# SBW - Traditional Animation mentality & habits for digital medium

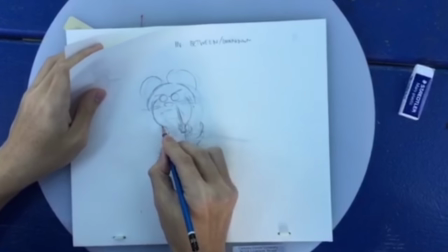(4:31)
When traditional animators want to make breakdowns in specific in-betweens,
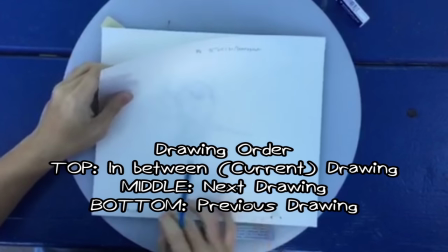(4:35)
they place two fingers in between the next and previous drawings, with the in-between drawing on top of those pages, then using your fingers,
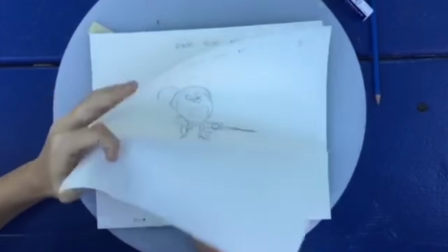(4:43)
you flip between the drawings rapidly so you can see the change in shape and form.
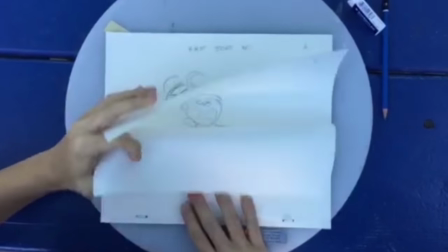(4:49)
Can you transfer this procedure in a digital medium as well?
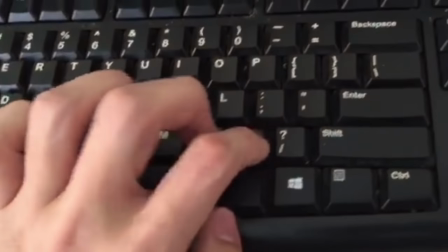(4:53)
Depending on what software you use and how familiar you are with it, you can totally achieve the same feeling.
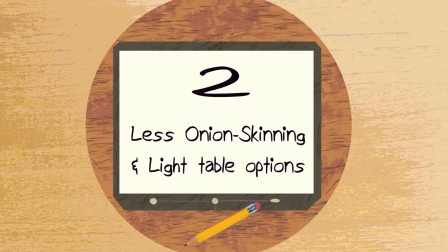(4:59)
This then leads to my next point. Less usage of the light table and the onion skinning tool.
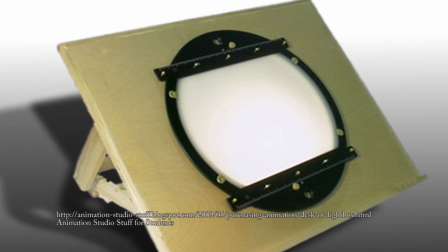(5:04)
The light table is used so that animators can see multiple drawings and pages at once.
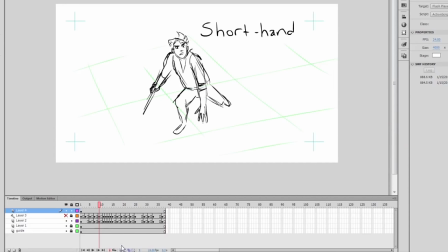(5:10)
In flash and other digital softwares, this is also known as an onion skinning tool and allows animators to see multiple frames at once.
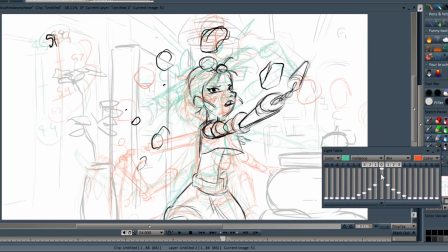(5:20)
Although we have access to these tools, Depending on these tools alone is a bad habit to have.
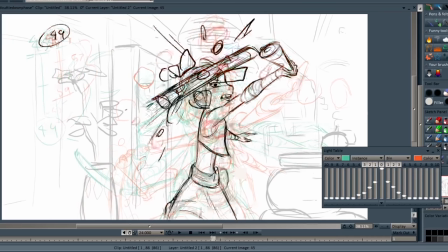(5:26)
I'm not saying you should stray away from these tools all the time because they are just as well important.
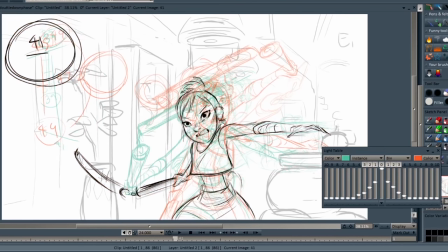(5:31)
But depending only on them is problematic. And here's why. Okay, here I'm just gonna do a straight in between.
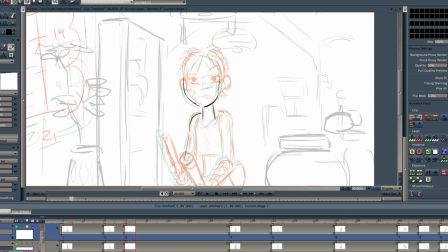(5:39)
In between these poses and I'm just gonna eyeball it. Here and there, okay, let's do it. Okay.
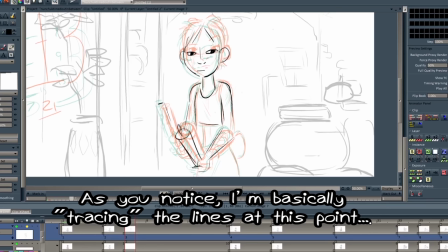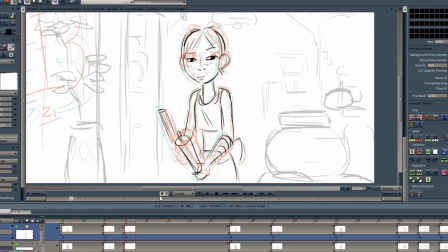(5:53)
Alright, now let's see how that drawing relates to the main poses. Oh my god, what the hell is that? It looks like shit. It looks muddy. What gives? It's because I didn't really give attention to actually observing the relationship to the shape and form change of my subject.
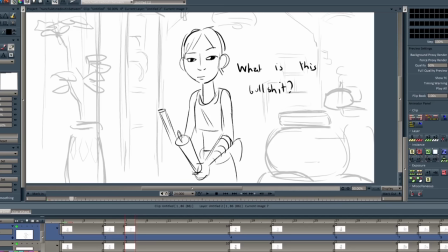(6:09)
And that is an advantage that flipping and rolling techniques have in your animation.
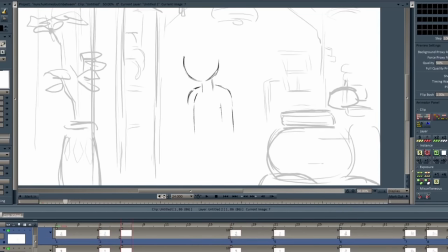(6:14)
So my rule of thumb is, don't use the light table when you're making breakdowns or anything with huge spacing. This is because relying on the light table or the onion skinning tool, you disregard things like arcs or change in form, consistency and proportions,
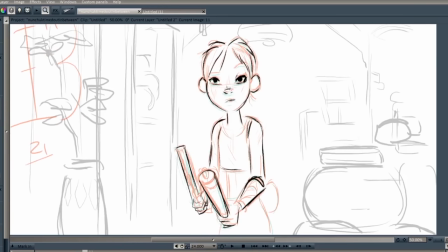(6:29)
and making sure that accents are in track. The times I find myself using the light table is when I'm seeing relationships between all the drawings in terms of spacing or when I need to in between something that has a very tight spacing.
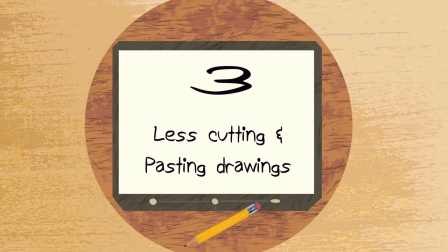(6:42)
So I do need to be more accurate at this point. Number three, less cutting and pasting as opposed to redrawing.
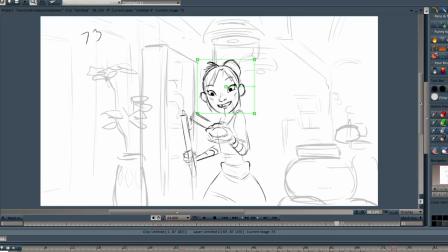(6:49)
Let's say you're someone who wants to master hand-drawn animation and having great drawing technical skill. While cutting out heads and limbs and pasting them in another frame can save a lot of drawing time, have you noticed how uncanny this looks?
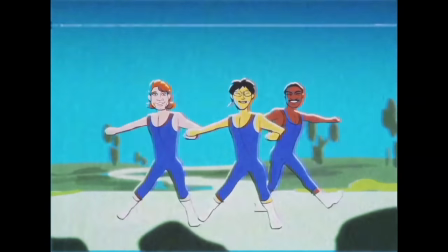(7:03)
This stuff is great if you're trying to achieve something that's cheap or you don't have a lot of time with it or
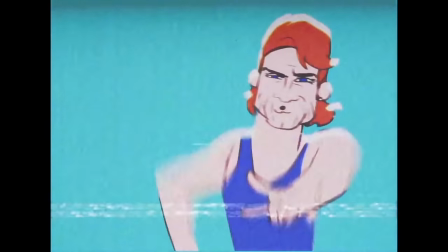(7:09)
that you are trying to achieve a comical effect because this thing can look really funny and can really work.
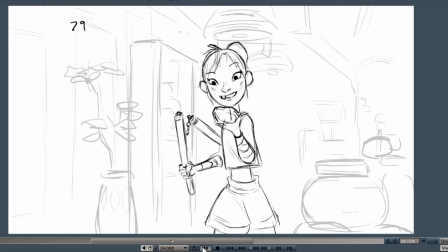(7:15)
The reason I bring this up is that the idea of redrawing things is supposed to train you in becoming a better draftsman. You're training your eye to recognize and repeat shapes, and that you can always recreate something that can always be lost.
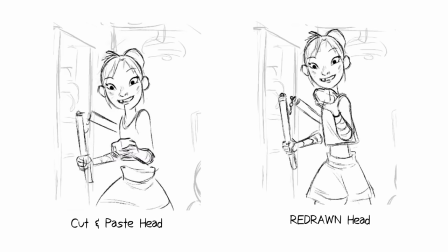(7:28)
However, depending on how you do use this tool, you can do wonders and save a lot of time.
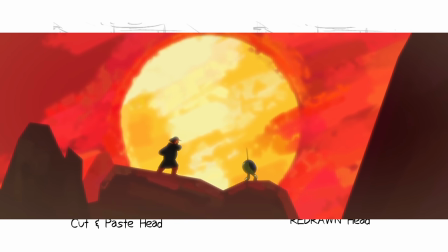(7:33)
However, if you really want to shoot up your drawing skills and maintain that traditional animation look and discipline,
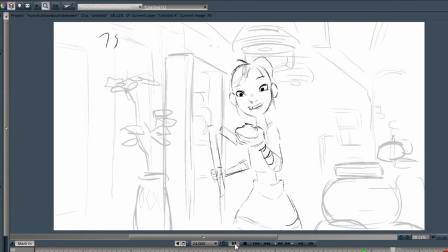(7:40)
then you're probably going to want to challenge yourself to redraw things more.
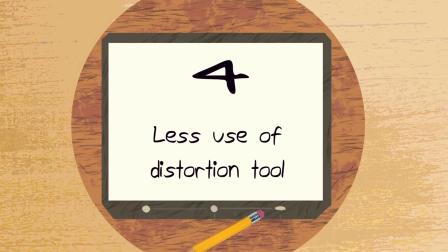(7:44)
Number four, less use of the distortion and manipulation tools as opposed to redrawing.
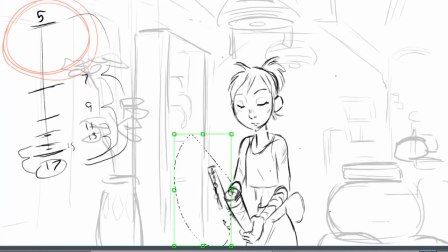(7:49)
Similar to my previous point, some animators use this method to again cut corners.
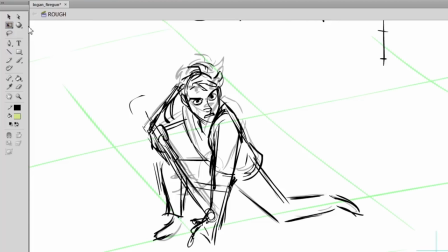(7:55)
I personally do not have a problem with this method, as it is ideal for storyboard artists who need to draw a lot, but just for the sake of pre-production. But when it does come to production animation, it does limit your drawing and acting sensibilities.
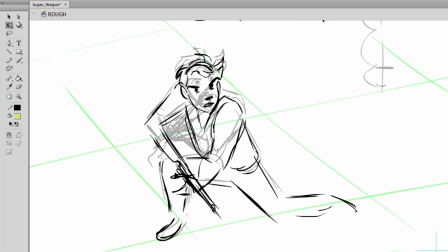(8:09)
To me, good hand-drawn animation has a lot of strong and contrasting drawings, and that type of stuff requires things to be redrawn.
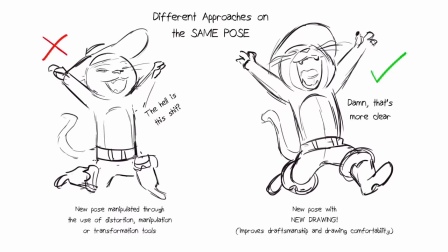(8:17)
In order to push certain acting decisions and poses, you need to apply change to everything within the drawing.
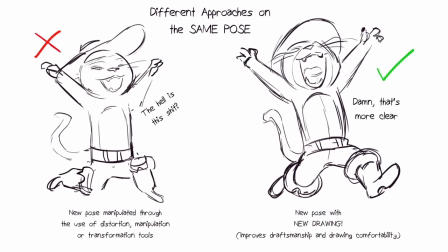(8:23)
While I personally don't have any problem with such tools, I do encourage anyone trying to learn how to become a better 2d animator to start redrawing more.
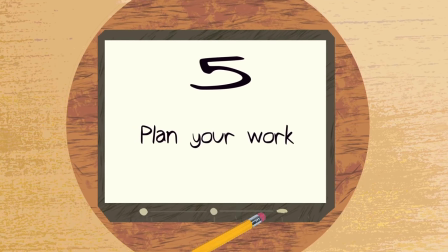(8:32)
Number five, which I find very important, plan your work. Don't overdo your trial and erroring.
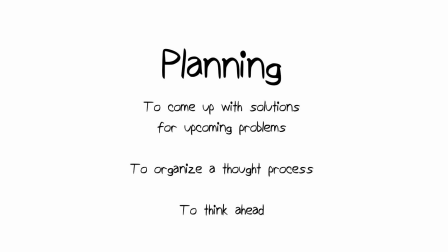(8:39)
While there are some cases where you can just wing through your work, there'll be times where you might tell yourself, this could have been pushed more,
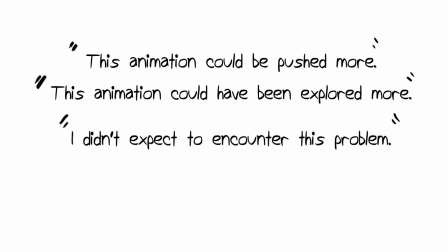(8:47)
this could have been explored more, and that you'll constantly make changes again and again until you get something that you like.
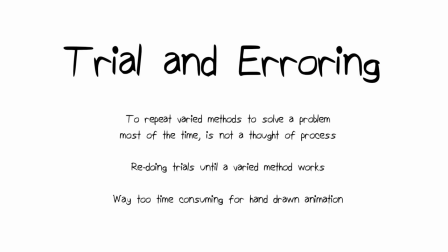(8:54)
Trial and erroring is a thing you'll find in the animation world, but it's also very time consuming.
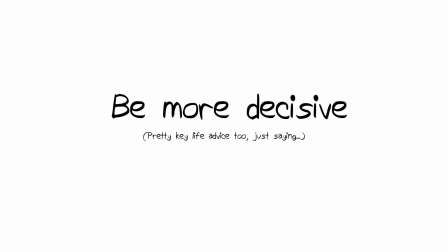(9:00)
When you make your drawings, you want to be decisive. That's the important word, decisiveness.
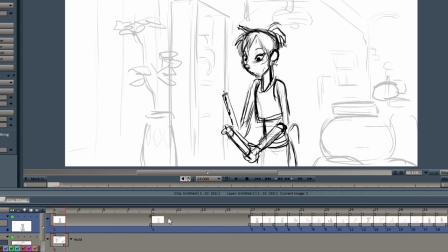(9:06)
Planning your animation before actually animating it is the best way to find problems you might encounter during your animation process.
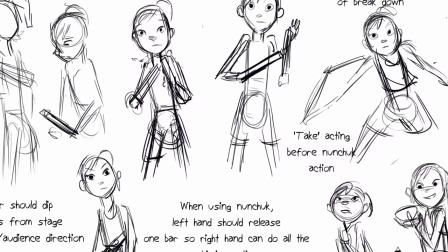(9:13)
For example, since I know there are lots of acting choices you can choose from,
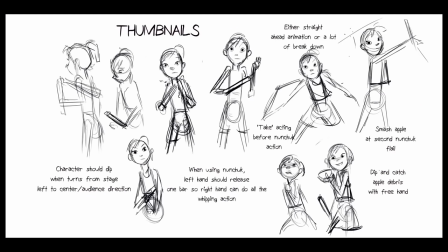(9:18)
I usually do little thumbnails of my poses to see what fits best for the scene.
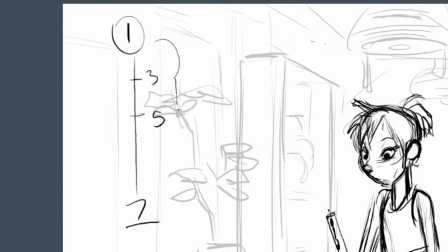(9:23)
Why not act it out? Shoot yourself a video reference and study it. Maybe use an exposure sheet to plan out the timing of your poses.
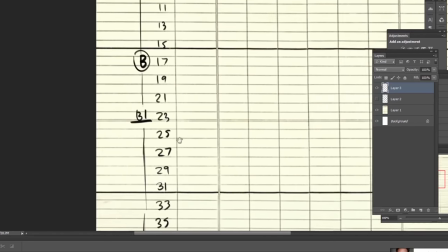(9:31)
There are many ways to plan, but the important thing here is to plan and make less guesses.
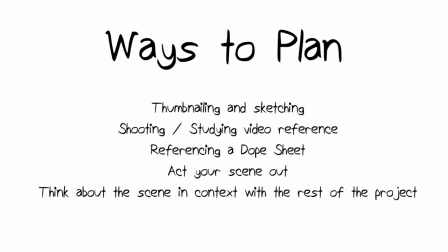(9:37)
Be more decisive. Have a clear idea on what you want to communicate once you start animating.
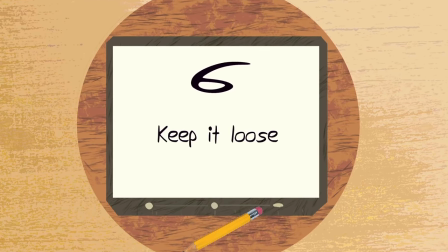(9:43)
Number six, keep your drawings loose in the beginning.
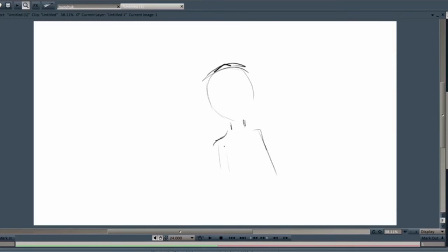(9:47)
While it is tempting to have the most detailed drawing in the first pass, remember at this stage you're pretty much animating gestures.
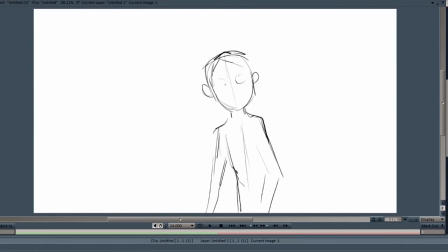(9:55)
You want to be as clear as you can be, so you have to be bold in your drawings.
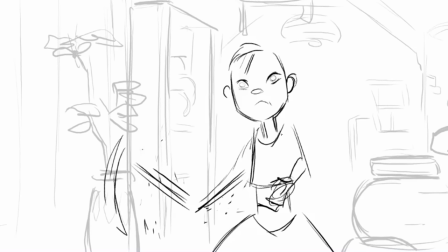(10:00)
Therefore, you're drawing the rawest energy of your subject. And that can be just pure shape language in this case.
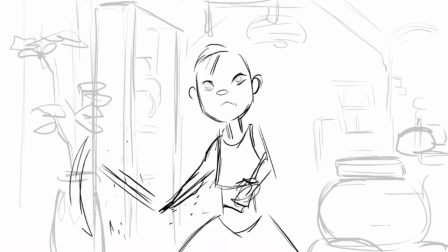(10:08)
Keep your drawings loose and give yourself more freedom in pushing your performance.
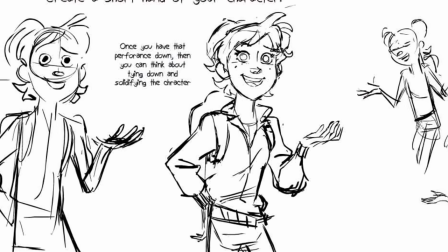(10:12)
Don't worry about having their color consistent or the details of their watch or whatever they have on them.
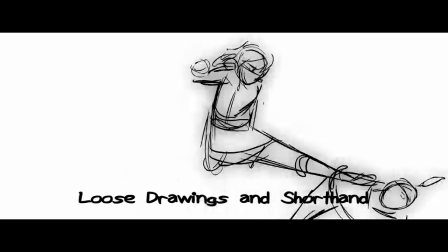(10:19)
Focus on giving your character an engaging performance. You can figure out their form, their shapes, and their little shit later on.
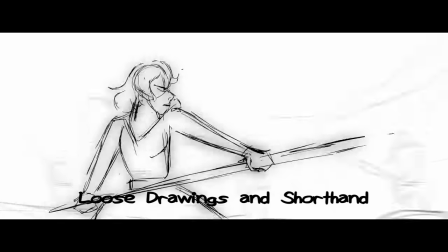(10:26)
Remember, Draw more shorthand versions of your character. More graphic representations of them.
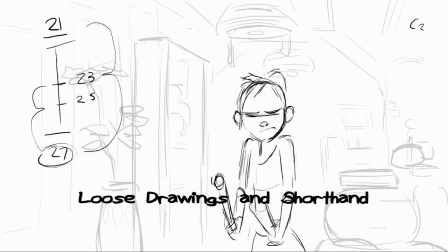(10:32)
You give yourself more freedom to push the performance this way. Also, it's just faster to get a point across.
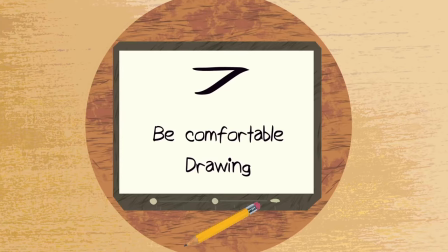(10:39)
So having loose drawings are the way to go. Number 7. Just keep drawing when you're not animating.
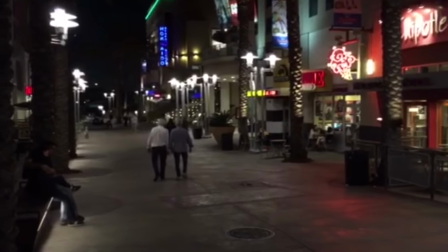(10:45)
If you want to have looser drawings, you're going to need to be more comfortable with drawing in general.
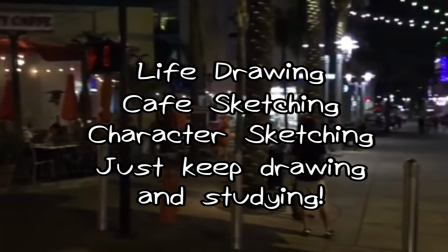(10:51)
Live drawing, cafe sketching, character sketching, doodles. Just keep drawing.
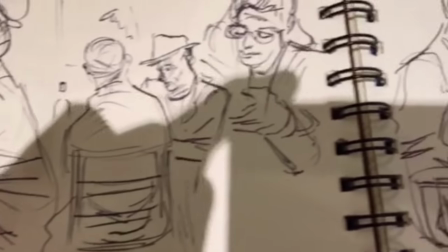(10:56)
Set yourself drawing challenges like drawing more fast gestures, drawing 20 people a day, or study the nooks and crannies of your subject.
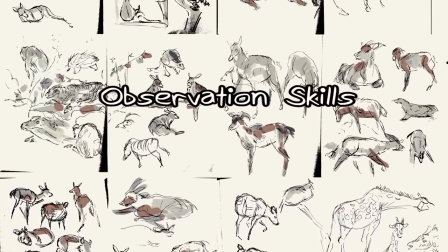(11:05)
Having good drawing skills requires good observation. Observation is the key word here.
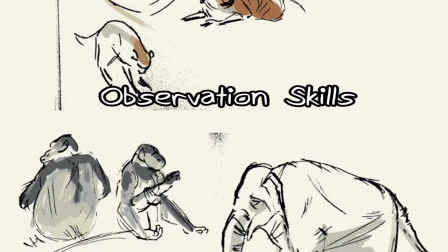(11:11)
Translate your studies and observation into your animation drawings. Observation leads to believability.
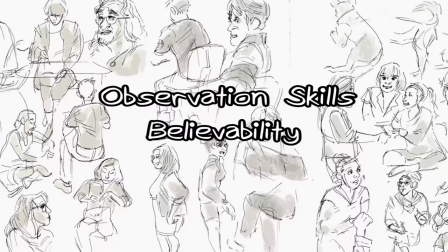(11:18)
Believability is good because it makes your animation come to life.
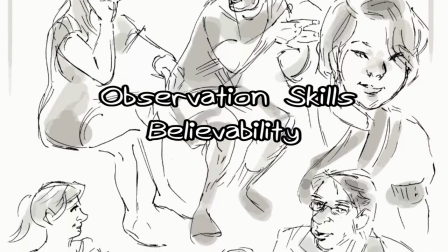(11:22)
When this happens, it makes people believe they exist and they can relate to them.
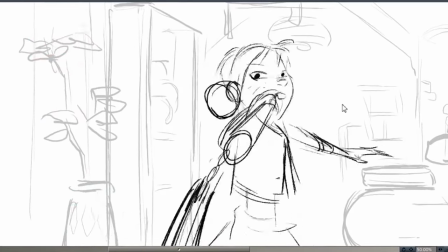(11:28)
This is engagement. I made this entry because I love hand-drawn animation, but I can also understand why such a practice can be seen as outdated.
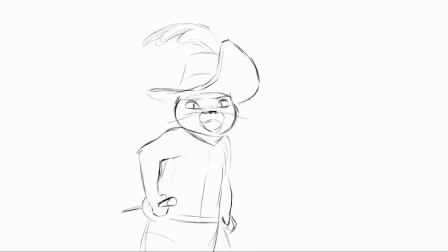(11:37)
Does this mean that the skills and habits of traditional animation should be left behind? The opposite.
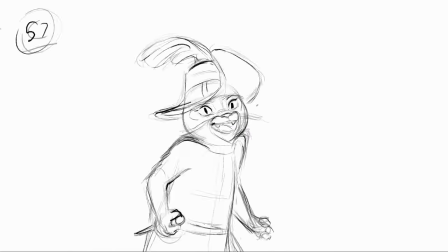(11:42)
I do feel like in order for hand-drawn animation to stay alive,
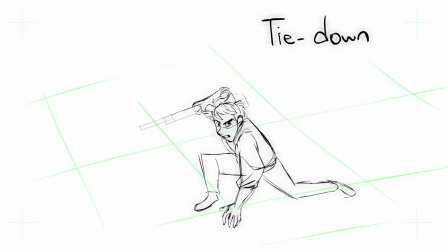(11:46)
we need to respect the things that made it great and the new things we could bring using digital mediums.
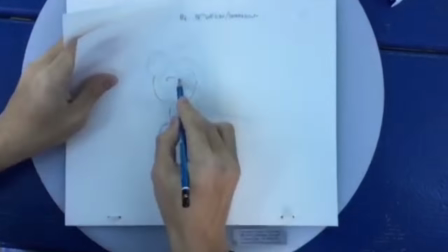(11:52)
If I were to give an advice to anyone who wanted to animate in a more traditional style, I would advise them to try and animate traditionally.
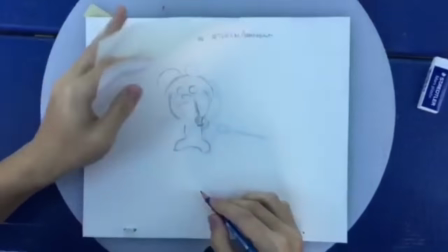(12:00)
Doing that removes every advantage digital medium has and will enable new animators to think more critically about their work.
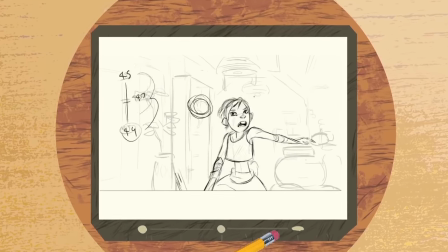(12:07)
Once those people transition into the digital world,
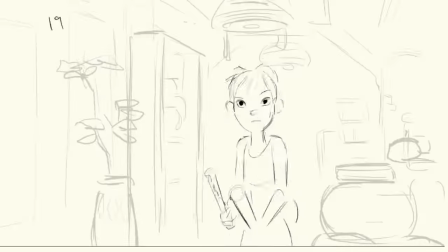(12:10)
most of the discipline will already be at their hand and the nifty tools the digital medium has to offer will just be the additional icing on their main cake.